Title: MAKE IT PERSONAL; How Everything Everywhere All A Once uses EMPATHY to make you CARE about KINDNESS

We kind of came around to the generation gap. It came around to like someone our age trying to connect with someone our parents' age, and the more we put ourselves into it, the more specific and interesting the family got.
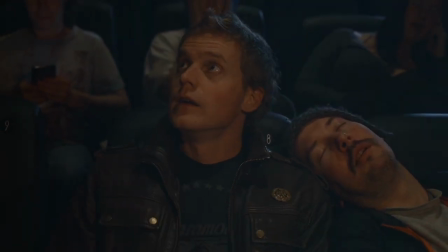(4:22)
To me, this is what most Hollywood movies do wrong today. They forget to make it personal. Let me give you another example.
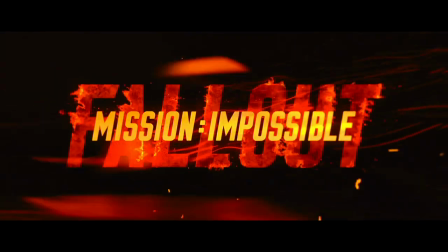(4:28)
I like Mission Impossible, but I love Mission Impossible Fallout.
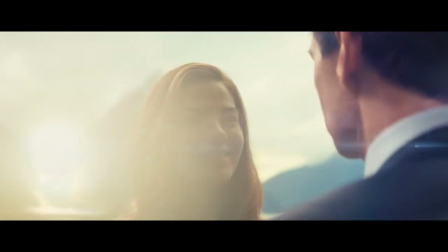(4:32)
Why is it that this film is the highest rated film of the franchise on both Rotten Tomatoes and I Am the Bee?
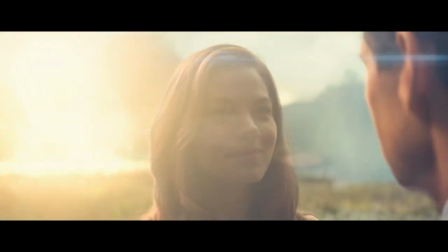(4:38)
Because six films in, they finally manage to make the stakes personal.
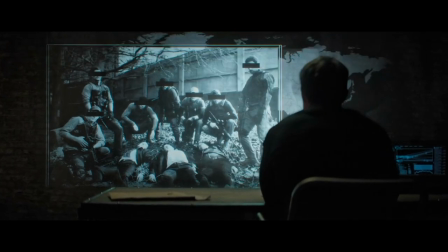(4:42)
Most current large-scale films have a plot that hinges on saving the world, but there is an inherent problem in this kind of plot.
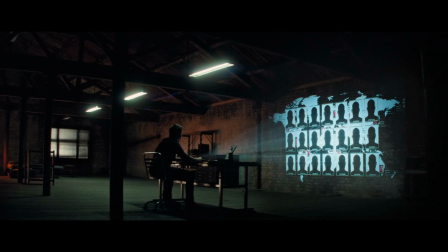(4:49)
It is far too conceptual for us humans to take in. Any large number of humans essentially become faceless.
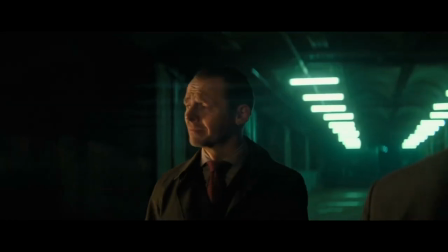(4:55)
So instead of focusing on the millions that would die if the mission fails, Fallout spends most of the film showing us how much Ethan Hunt cares about the people around him.
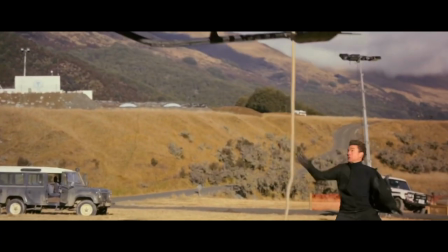(5:03)
In fact, the entire mission is the fallout of refusing to sacrifice a friend.
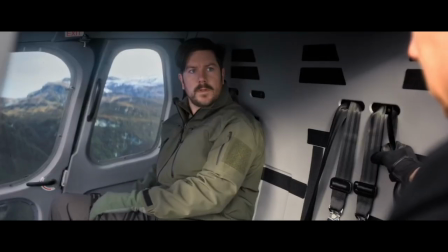(5:08)
And so, at the end, when he climbs aboard a helicopter mid-air and rams it into another to try to stop a nuclear explosion.
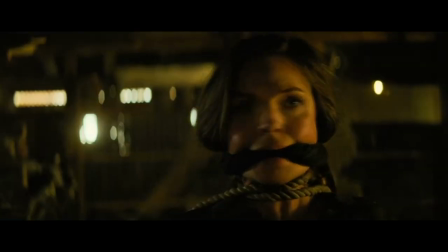(5:16)
It is not the millions of people we worry about. It is his friends and loved ones still on the ground that we keep cutting back to.
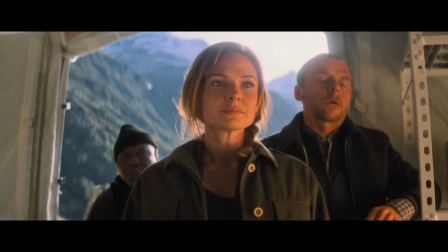(5:22)
That is why his fight matters to us. We are emotionally invested in the climactic fight because he, and by extension we, care on a personal level.
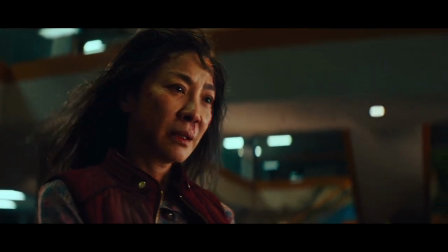(5:32)
Everything Everywhere All at Once follows the same pattern and makes us care about the characters, not the multiverse.
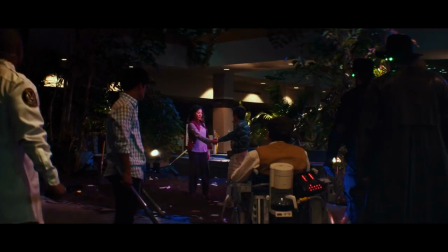(5:38)
It uses empathy to make us care about the outcome. In their book, The Science of Screenwriting, The Neuroscience Behind Storytelling Strategies,
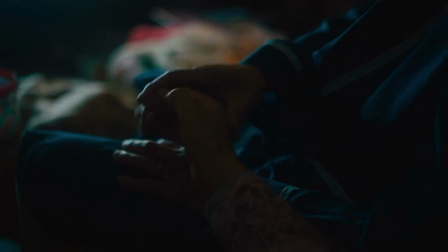(5:45)
Paul Joseph Galino and Connie Shears argues that empathy has a basis in the evolution of our species.
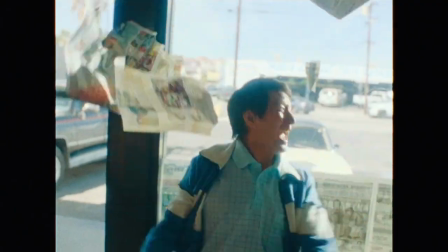(5:51)
Human babies are dependent on adults for survival, and so...
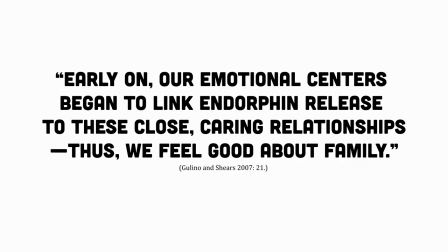(5:55)
Early on, our emotional centers began to link endorphin release to these close, caring relationships. Thus, we feel good about family. And as we developed a larger frontal cortex, where this link between endorphin and family takes place...
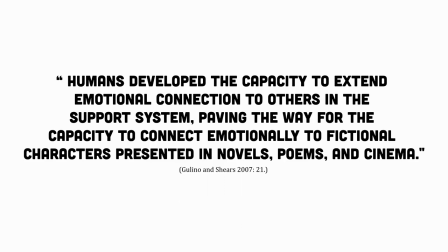(6:09)
Humans developed the capacity to extend emotional connection to others in the support system, paving the way for the capacity to connect emotionally to fictional characters presented in novels, poems, and cinema.
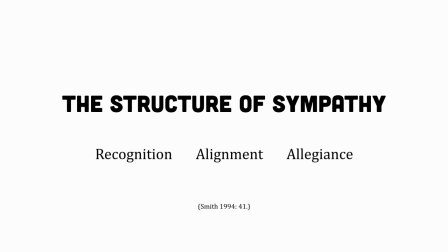(6:21)
Professor Murray Smith, in his theory Structure of Sympathy, identifies three specific stages of emotional engagement with fictional characters.
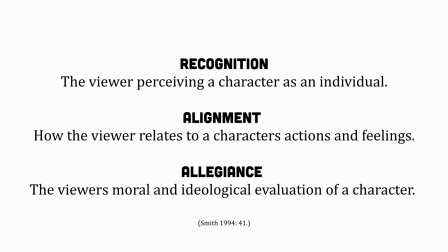(6:29)
Recognition, alignment, and allegiance. The most important of which, I'd argue, is allegiance, where we are responding emotionally to the traits and emotions of the character in the context of the narrative situation.
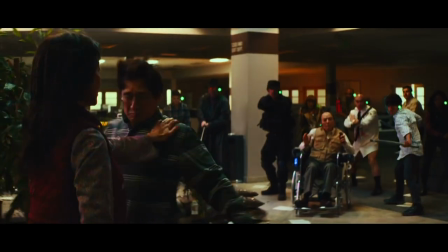(6:41)
This kind of emotional response to the emotions of the character is what we see used so well in both Mission Impossible Fallout and Everything Everywhere All at Once,
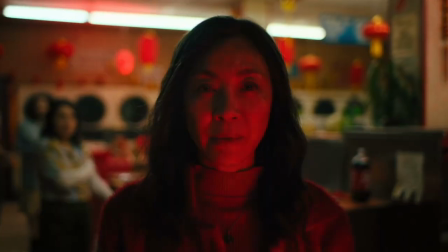(6:49)
because the emotional response is relatable to our own human experience of family and other loved ones.
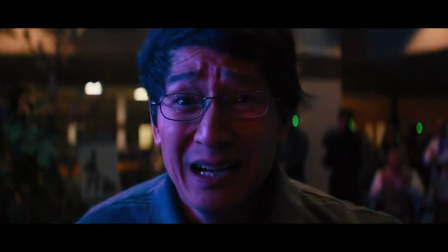(6:55)
But Everything Everywhere All at Once goes beyond this and uses allegiance in a way I've never seen done before.
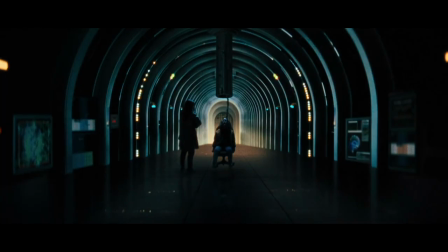(7:01)
We not only see Evelyn and Joy struggling with nihilism, we experience it with them.
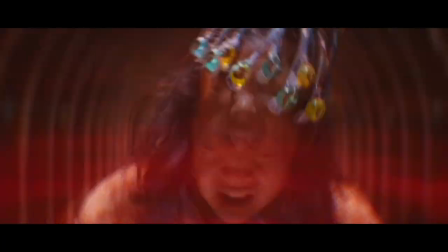(7:06)
The film is exhausting. It bombards you with action, comedy, high concept sci-fi and sillier and sillier ideas and images.
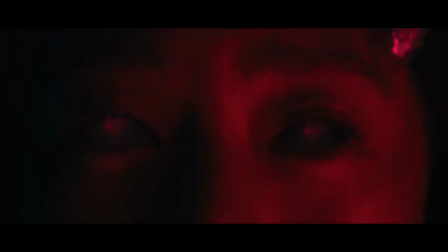(7:13)
The film itself is structured to make you feel overwhelmed, the same way the characters do.
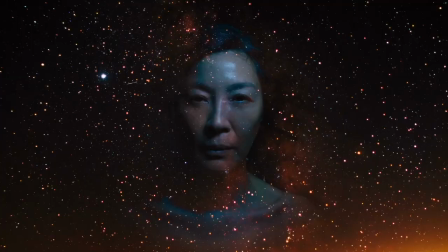(7:18)
And in this way, it manages to not just be a film about something, the film itself becomes an experience of nihilism.
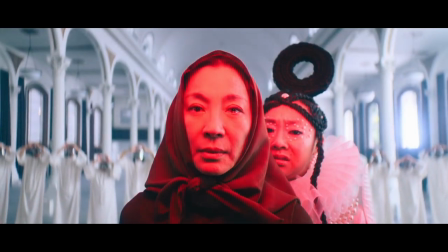(7:26)
And through this experience we We have empathy both with Evelyn trying to stay afloat in it, and eventually with Joby Tupaki,
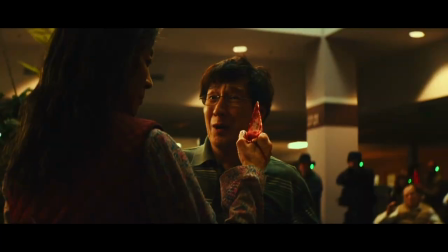(7:32)
as we, the audience, arrive at a point where everything feels like it's too much and has no meaning and align with her.
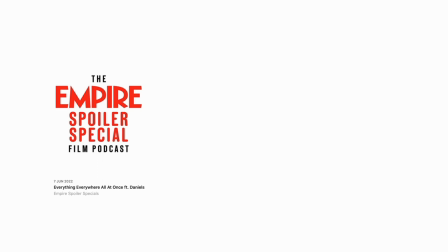(7:39)
Narratively, I think what we were trying to achieve there was a moment in which the characters and hopefully the audience fully embrace nihilism.
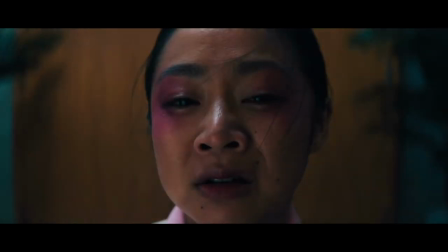(7:49) Nothing matters.
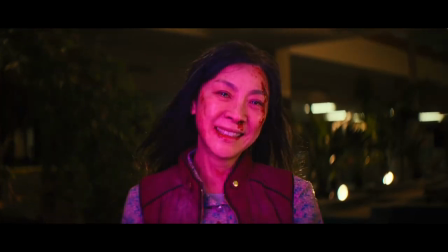(7:53)
Which brings us back to kindness and the film's main thesis that we have to be kind to one another.
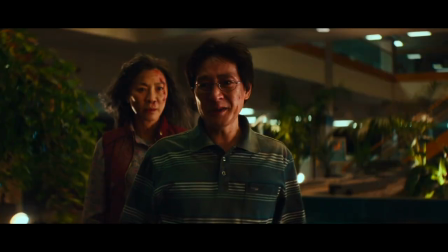(7:58)
This is said straight out by one of the main characters before the final fight.
The only thing I do know is that we have to be kind.
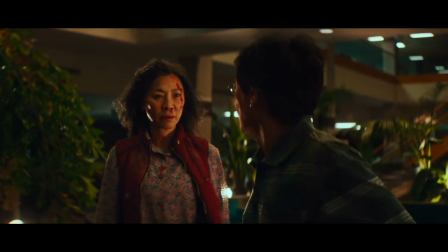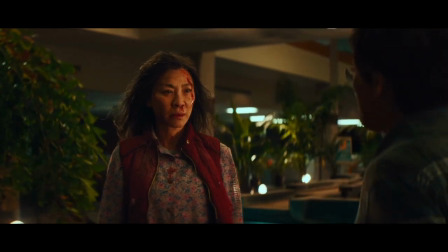(8:14) Please, be kind.